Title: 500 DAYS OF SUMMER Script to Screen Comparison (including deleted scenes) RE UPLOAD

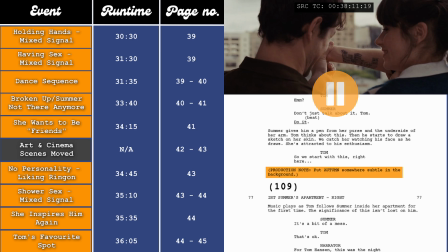29:01 There's an interesting production note here saying to put Autumn, the character he meets at the end of the film, in the background somewhere. But this doesn't appear in the film, which is a shame, as I feel like it would have been a nice little Easter egg.
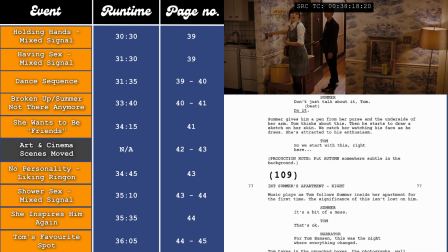29:12 Tom then thinks he's having a huge breakthrough in the relationship when they go back to Summer's house at the 38-minute and 15-second mark,
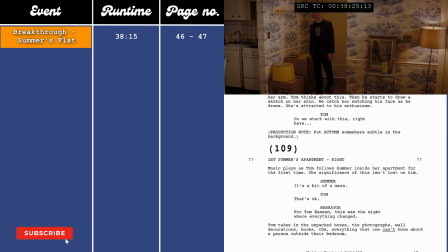29:19 which is on page 46 to 47 in the script. as he sees this as him getting in even further behind the defences,
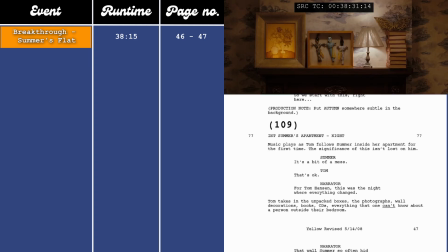29:26 something that not a lot of people have done, which reinforces his perception that she's falling for him.
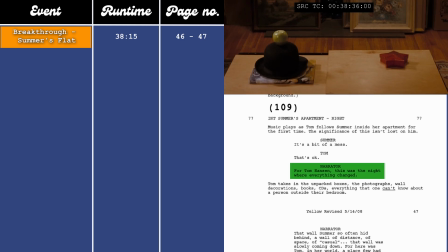29:31 For Tom Hansen, this was the night where everything changed.
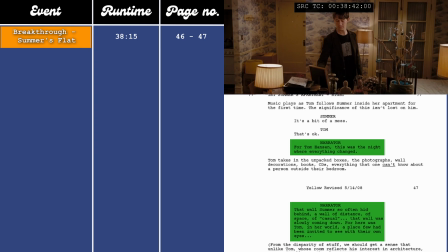29:35 That wall Summers so often hid behind, a wall of distance, of space, of casual.
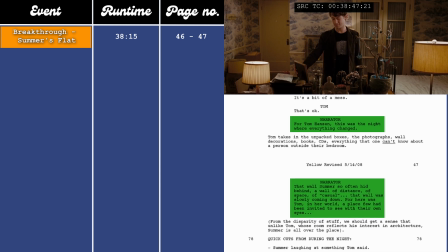29:43 That wall was slowly coming down.
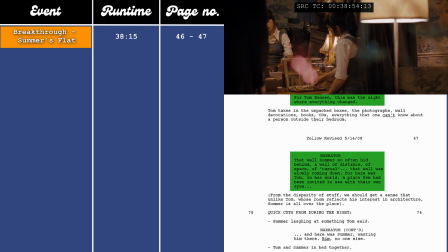29:48 For here was Tom, in her world, a place few had been invited to see with their own eyes.
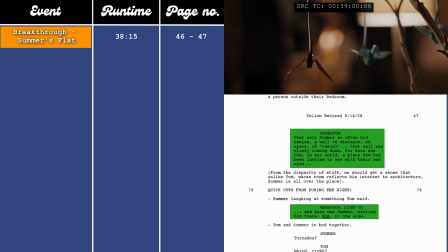29:55 And here was Summer, wanting him there. Him, no one else.
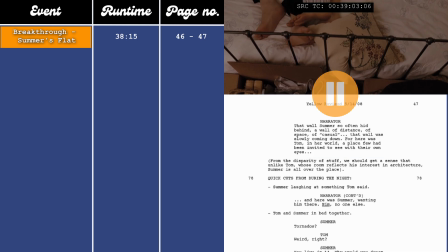29:59 We can see from the way her place is decorated that we can't really get a good read on her, where Tom's place very much reflects his personality, with the architecture posters and drawings.
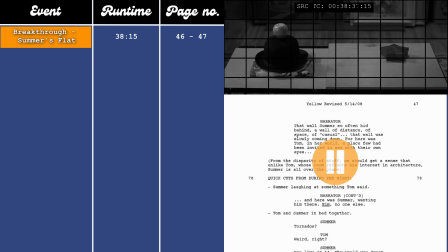30:09 Summer's flat is a hodgepodge of different items, reinforcing the idea that she doesn't really have a personality of her own.
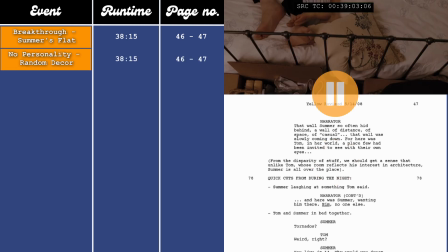30:15 She just accumulates quirky things and pretends it's a personality, like at the record shop. This sentiment is reflected in the script, where it says, "From the disparity of stuff, we should get a sense that unlike Tom, whose room reflects his interests in architecture, Summer is all over the place."
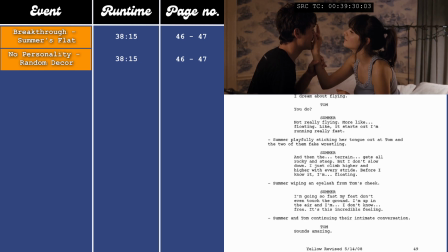30:32 So this next sequence could be read a couple different ways. As the film is from Tom's point of view, we should maybe take what's happening with a pinch of salt.
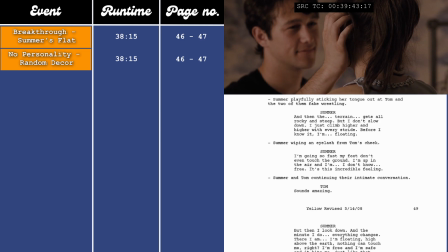30:40 Them playing on the bed, him putting the hair behind her ear, rubbing their faces together.
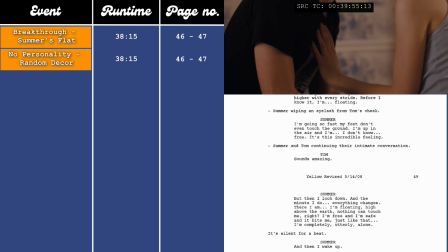30:44 These things may have actually played out differently in real life, but that's how Tom felt in the moment,
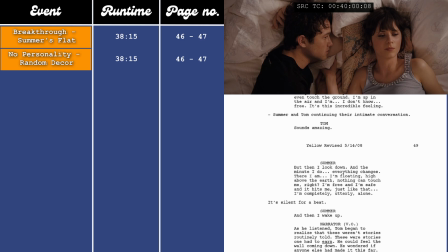30:50 so we're seeing it how he felt as opposed to how it actually happened. But if it did actually play out this way, then these things are insanely intimate and definitely aren't things that friends do. I don't even think friends with benefits would act this way, so I think this could be seen as a huge mixed signal.
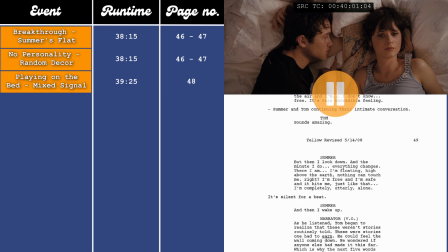31:06 This then leads to an extremely revealing sentiment from Tom via the narrator at the 40-minute and 5-second mark, which is on page 49 in the script. When Summer is telling him a story about her dreams, Tom tunes her out and makes this moment all about him and how close he's getting to his goal.
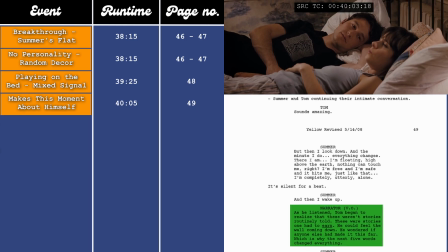31:21 As he listened, Tom began to realize that these weren't stories routinely told.
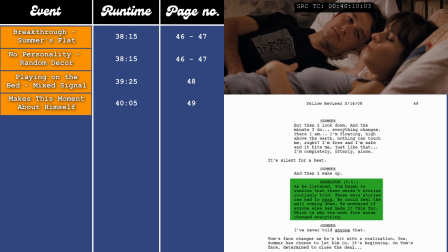31:28 These were stories one had to earn. He could feel the wall coming down.
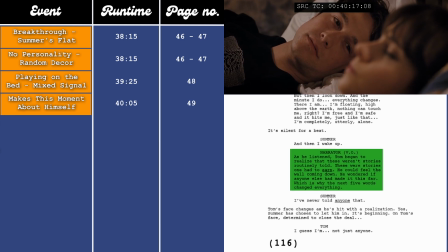31:34 He wondered if anyone else had made it this far, which is why the next 6 words changed everything.
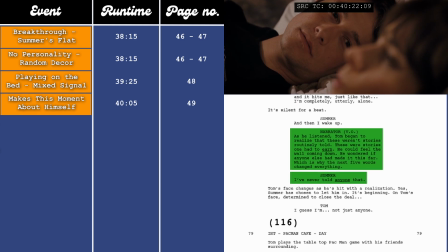31:42 I've never told anybody that before.
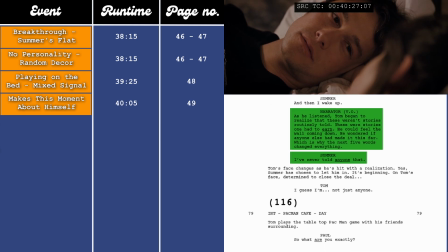31:44 This is solidified when Summer says that she hasn't told anyone that before, and Tom replies, I guess I'm not just anybody.
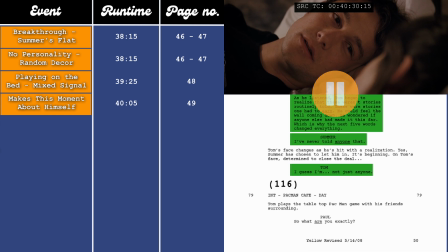31:52 We don't actually see Summer responding to him when he says this, but if it is just left like that, then we can see why Tom possibly read the situation wrong, because she should have pushed back on that statement. We then have another little B-plot scene at the 40-minute and 35-second mark,
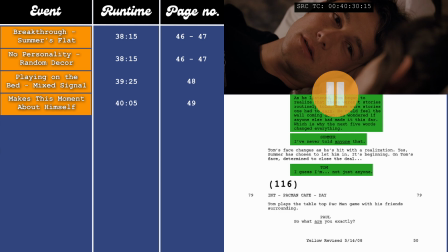32:07 which is on pages 49 to 50 in the script, where Tom tries to act all nonchalant about their status.
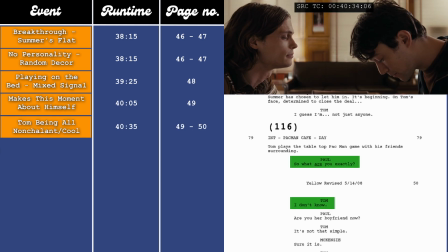32:13 So what are you exactly? I don't know. Are you her boyfriend? It's not that simple. Sure it is.
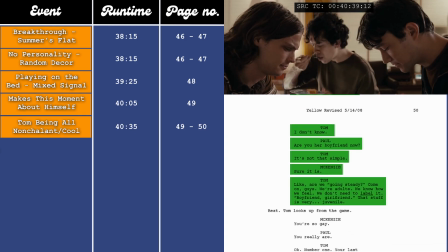32:18 What, like, are we going steady? Come on, guys, you know, we're adults. We know how we feel.
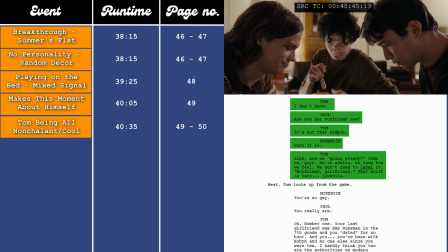32:23 We don't need to put labels on it. I mean, boyfriend, girlfriend, all that stuff it's really juvenile.
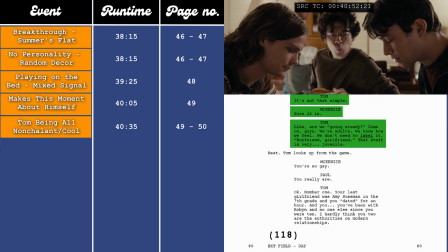32:30 Saying we know how we feel is quite telling, as he assumes they feel the same way about each other, as in they're falling in love.
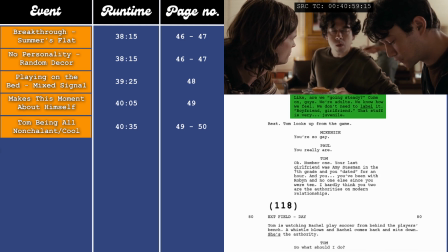32:38 So they don't need to speak about it because it's just this unspoken thing. But we know that's not how Tom operates.
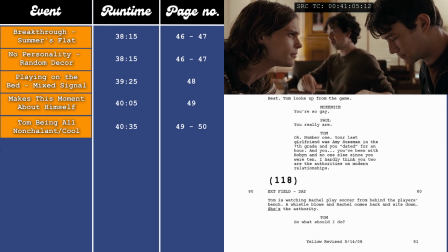32:44 He's clearly just in denial and trying to act like it doesn't bother him that they aren't making things official.
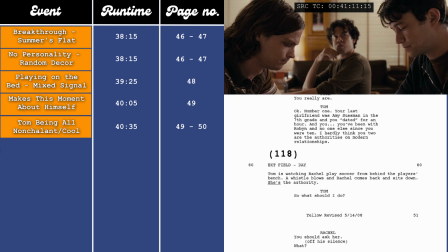32:49 This is made clear in the next scene with his sister, where all the coolness and bravado have gone and he's just spiraling.
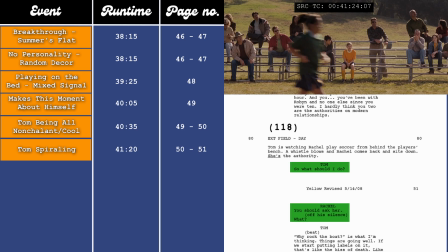32:56 So what should I do? You should ask her. What?
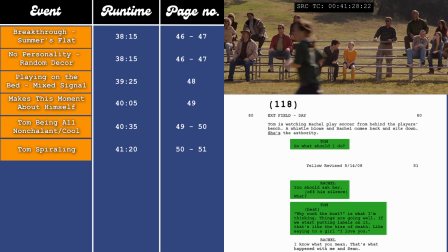33:01 Well, why rock the boat is what I'm thinking. I mean, things are going well.
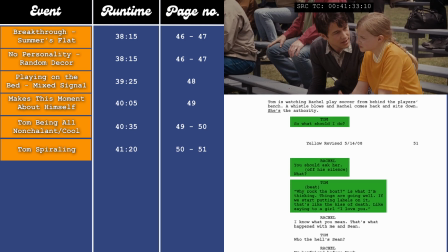33:05 You start putting labels on it, that's like the kiss of death. It's like saying, I love you.